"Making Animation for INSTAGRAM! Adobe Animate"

What's up, Bam? This is your boy Brent Noel. And this is your Mac Daddy Maximus. Uh, BG Design Brent? They call him in the street. Gluteus Character Design Maximus. That's right. And today, we're going to learn how we made this looping animation. Ah, cool! It's like a GIF, but for Instagram. Dude, animated content like this is a great way to get eyes on your work, especially if you're trying to get into the industry. Exposure! Exposure! Exposure!
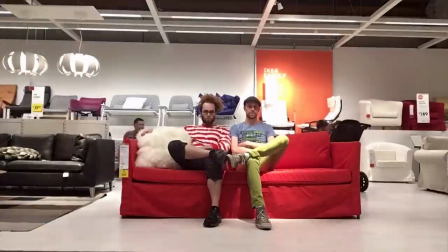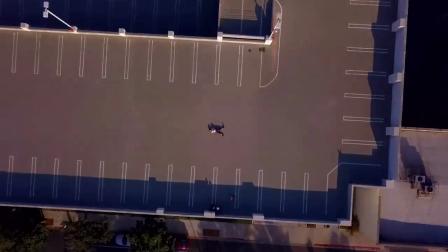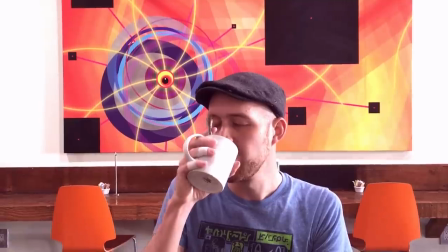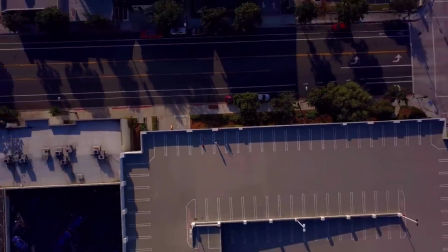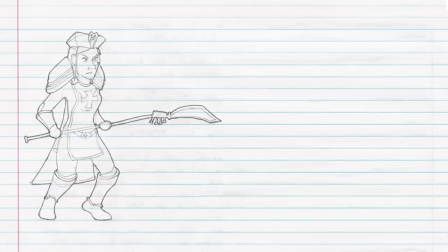Hey, if you're new to band, it goes like this. Use guys submit art, wees guys redraw the art. Yeah, kind of like if it was a real animated show on television. Let's peep today's art from Arthur and Nyssa. Whoa. Sick, yeah. This girl kind of has like a gorillas vibe. Funky, like she's doing it to me and my eye holes.
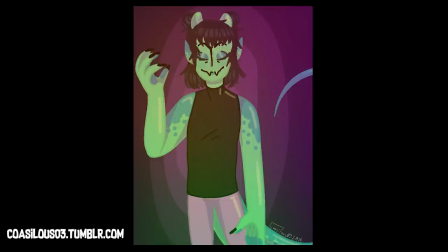And the lizard girl is really rad. It's a good character dynamic, a person, and a lizard. And original. Yeah, it's very original. It's kind of got that vibe like those two characters from Tank Girl. Booga, Booga, and Tank Girl.
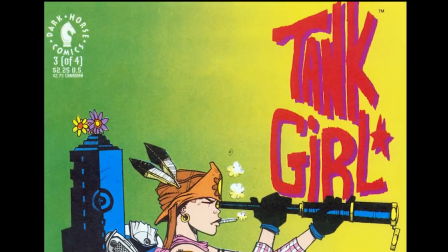Booga and Tank Girl. Does Tangirl have a name or is it just Tangirl? Uhhh... I never read it.
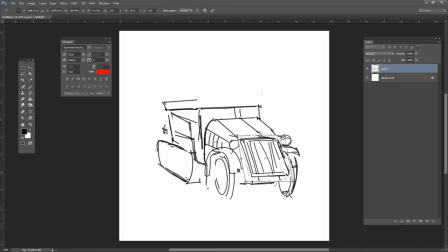Let's make some groovy art based on this. Yeah! For this episode, I want to put these two girls in a car and make a looping animation of them driving.
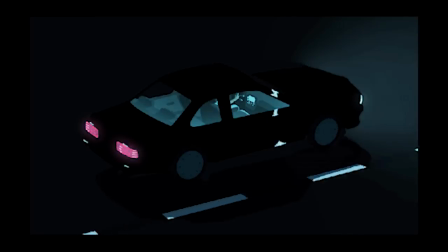I love when they do that in anime. It's like a still shot, but they've got those vibrating effects that make it appear to be moving.
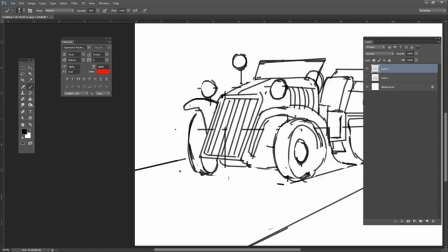Yeah, dude, it's such a cool look. And I'm gonna start by designing a car for them. I made sure to get a lot of reference for the type of vehicle I want to use.
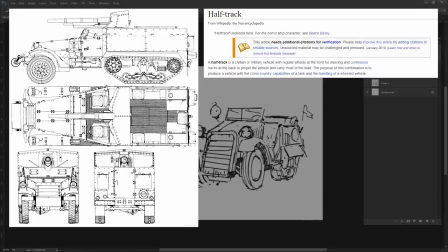Ah, it's like a truck with tank treads on it. Yeah dude, it's called a half track and I like it because it has this kind of Mad Maxi vibe.
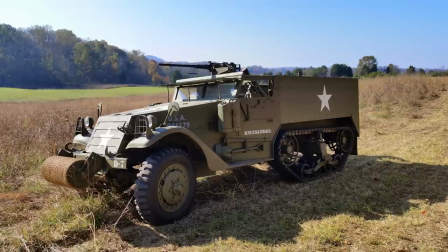We need to design this truck with an open top. If I drew a cab like this M3 here, we're never going to be able to see the characters.
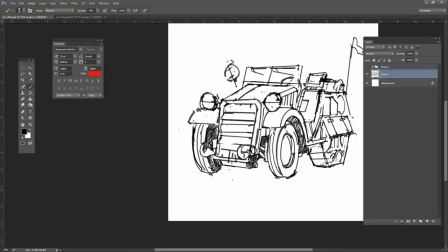Windows are sort of a problem in animation because they can obscure your characters.
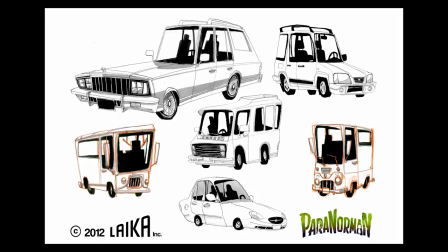You'll see a lot of times that artists will design cars with enormous windows so we can see all the acting clearly.
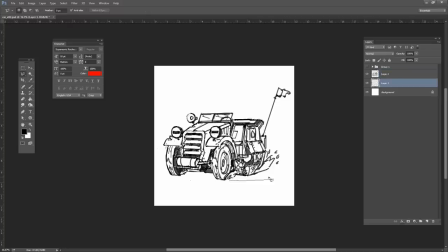Alright, this is perfect, we got enough space for the characters.
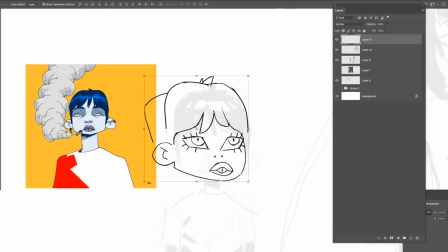Being a character designer is like being a casting director, you're designing an animated actor.
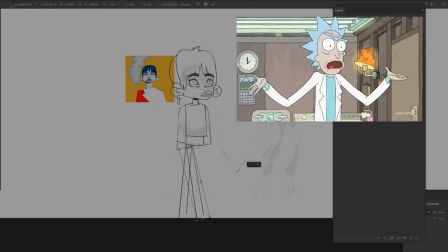Check this guy out. You see how much the head and the hands are moving around?
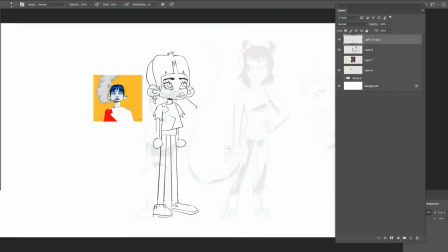This is where humans look when they want to read someone's emotion, facial expression and hand signals.
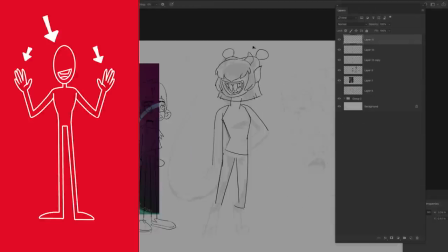This means that these areas require the most animation and the most attention to design.
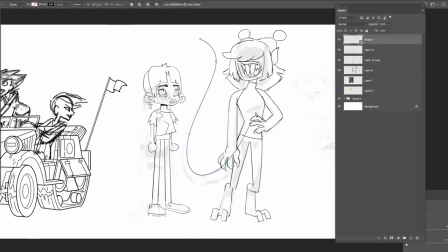Yeah, and that means head silhouette is really important. Can you guess whose head this is?
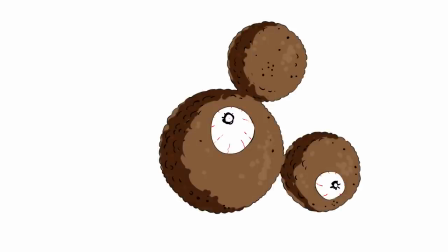You guessed it! beloved childhood character wet dog food you
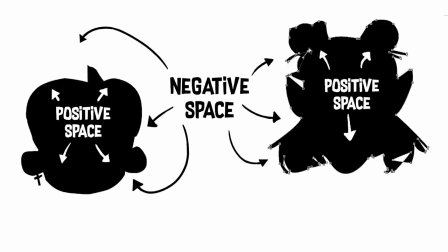should push around the negative space and the positive space to create a more iconic head
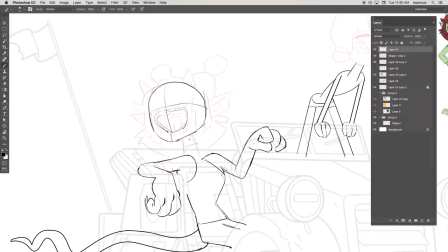fly as hell let's put these characters into a car sick dude
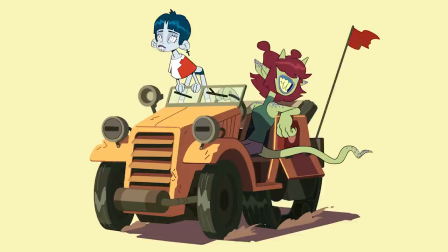this is a great starting point for animation Brent have the do we animate a car well
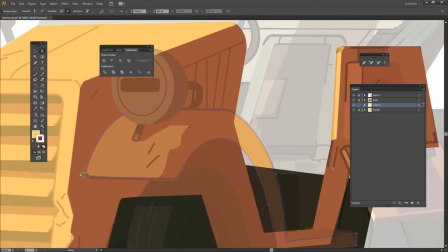the first step is to start tracing we designed and painted all this in Photoshop which is pixel based art But Adobe Animate uses a vector,
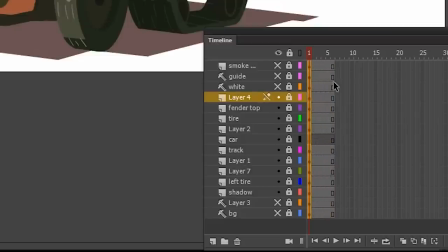so I have to trace it all by hand. I want this animation to be 16 frames long, with lots of little details that animate.
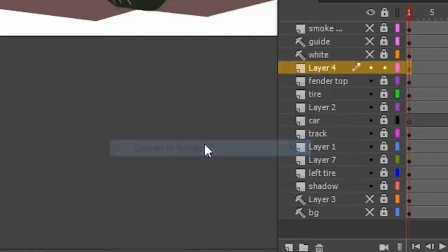And I'm going to organize all that using symbols. The symbol is the most powerful tool in Animate CC.
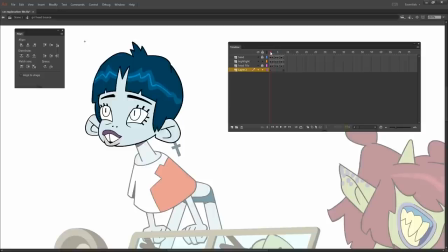It can hold art or frames of an animation. And you can animate the symbol itself.
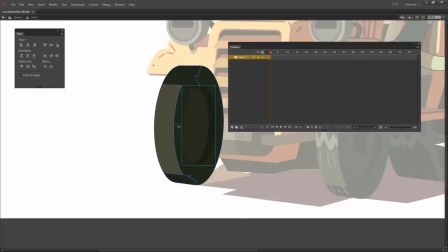It sounds confusing, but check this out. I can convert this tire into a symbol, then I go inside it, and now it has its own timeline independent of the main timeline.
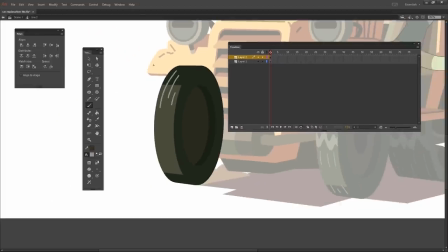And I can add a few frames of tire rotation.
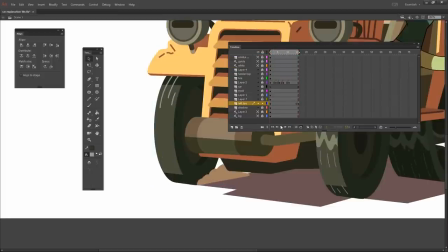When I click out of it, the tire symbol will now loop inside our main timeline.
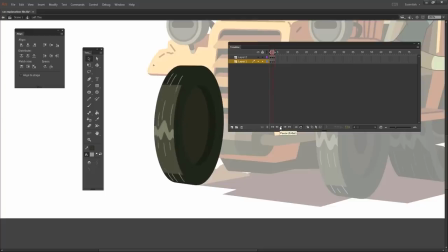This tire is pretty simple, but you can do really complex things with symbols by adding lots of looping symbol animation.
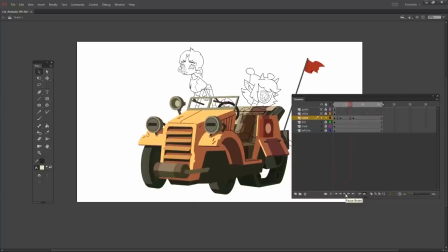We could really make this car come alive. I'll start with a simple bounce animation. It's going to bounce once at the beginning of the loop, kind of like the car is hitting a bump.
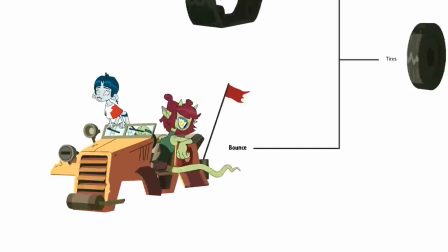I'm grouping these animations into something like a tree. The trunk of the tree is the main bounce the card does every 16 frames,
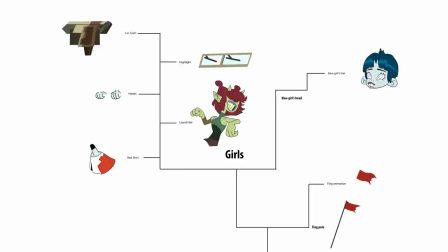and the branches of the tree are all the secondary effects like the hair waving, the fenders vibrating, and the flags flapping.